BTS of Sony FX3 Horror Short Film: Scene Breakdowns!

it's this guy right over here you see that kind of magnifies a little bit so this is a split diopter and it basically goes on here why don't I jump on over to our behind the scenes when I was filming to tell you a little bit more about this don't mind my hair we're taking a little bit of a break because my actress is getting hungry so she's making popcorn but we're switching gears here now I think we got make all the other main footage that we need to on the main couch set I believe
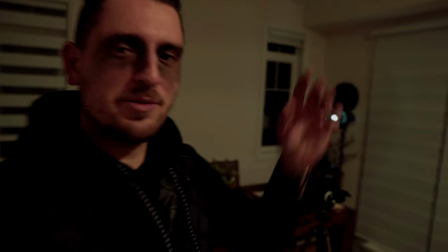right so now we're setting up the new shot which
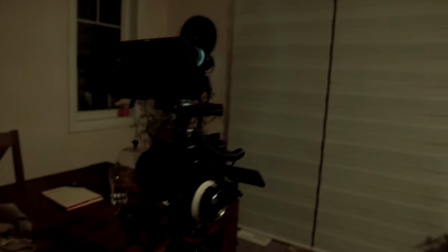is gonna be a cool one the split diopter one if I turn this on for a minute
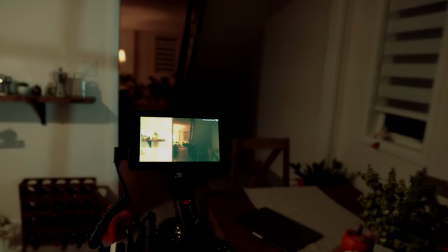with the whole split diopter the key is to look at the
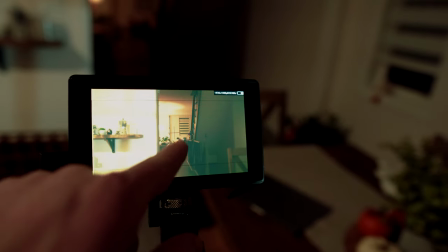monitor here we want the area back there to be in focus where
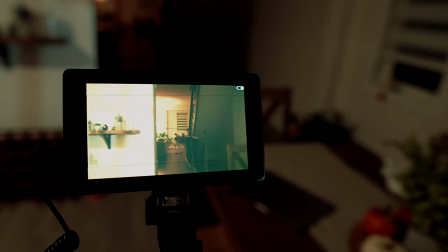the girl will be walking and then as the intruder has his
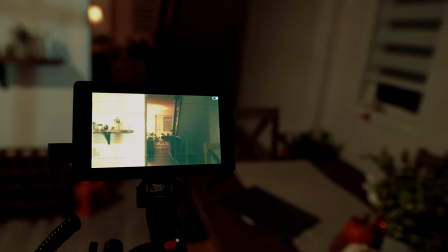back up against here you want to see him in focus as well so using a split diopter is a really easy way of doing that so I don't know if you can make that out at all no idea that's in focus but that's a split diopter so it's got a piece of glass covering half of this filter here the other half is just empty so that's what's going to be my deep focus and what's behind the glass is going to be the close
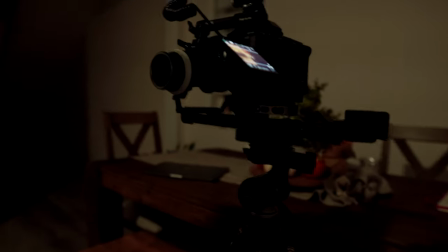focus which will be up against the wall there so let's see how this turns out we're going to attach this thing I
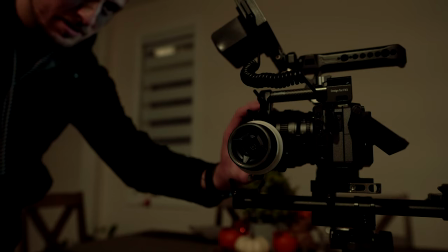did do a test shot But I did see that it works, so again, we're gonna hope for the best now under these actual lighting conditions.
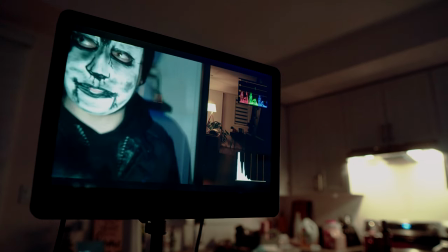Let's see. So we're recording on all fronts, now I gotta get myself in a nice focus.
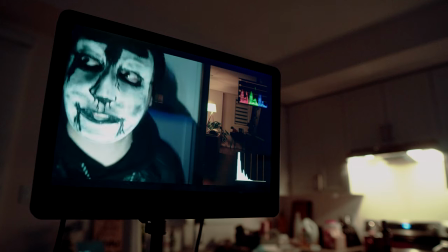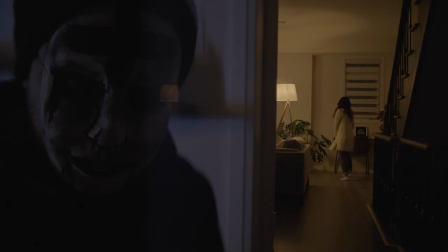Okay, so now we're gonna talk about the lighting. So again, there were a couple different spots, a couple different scenes to this whole thing, so the lighting did change throughout depending on what we were filming, but I did use a similar lighting style to film the whole thing. So I obviously wanted a cohesive look to the whole short film. So a couple lights I started off with are these Godox TL30, I believe they're called, tube lights. I actually got a couple of them right over here. So they basically, they're magnetic and they stick together. There we go. I basically used a kind of green tealy tinted one as well as this warm orange amber type color when I was outside
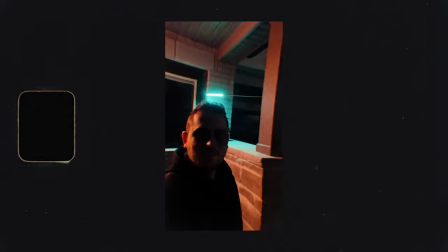because I wanted to kind of replicate street lights and a lot of street lights especially older ones have that kind of orangey glow to it as well as that whole like
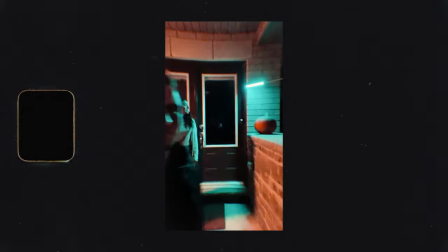sodium vapor look which some of them kind of have that whole greeny tealy type look to it which is kind of sickly looking almost but sometimes you can find the you know both of them on the same street um they use different color lights sometimes so i just kind of wanted to have a little bit of color contrast so i lit outside the car with these guys over here.
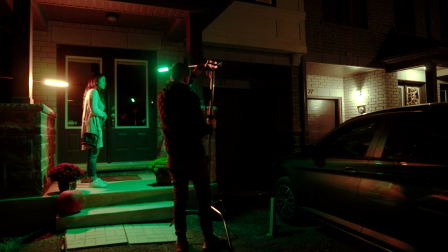So I basically attached these to my c-stands just kind of going out like this and I placed them going kind of higher
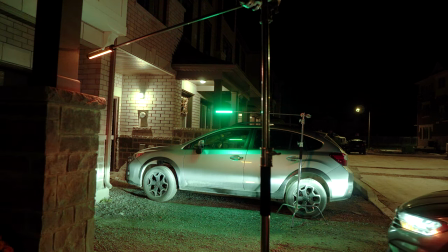up one on each side of the car creating a bit of that whole color contrast to be able to light the scene for when Kristen was in the car.
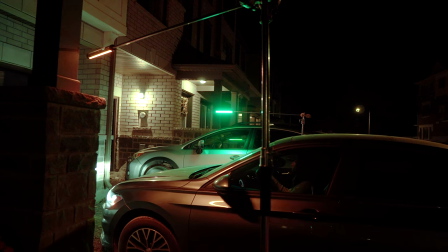Not so much driving because there was a lot of actual ambient street light as well as lights from the houses on our street over here that were on so there was quite a bit of light out there so I didn't really you know do a fancy rig or anything to rig up a light to have it following with a car or anything It was just pretty much waiting in the driveway for when the car pulled in and pulled up. Now that did present a few challenges because I didn't want to get the light stands or the lights in the shot.
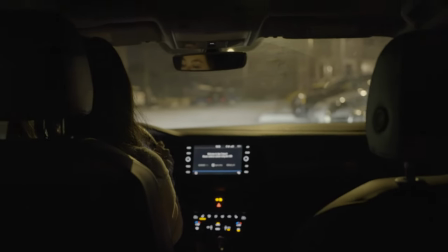And my original plan for the opening was to have the camera from the back seat looking forward in the car the whole time through the driving.
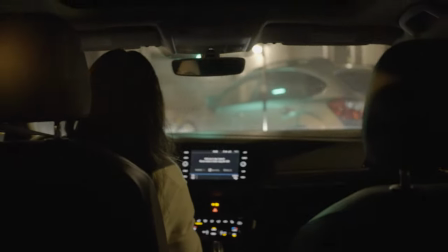But as I quickly saw the light stands as well as the lights were fully in the shot, I had to get creative, change the angles.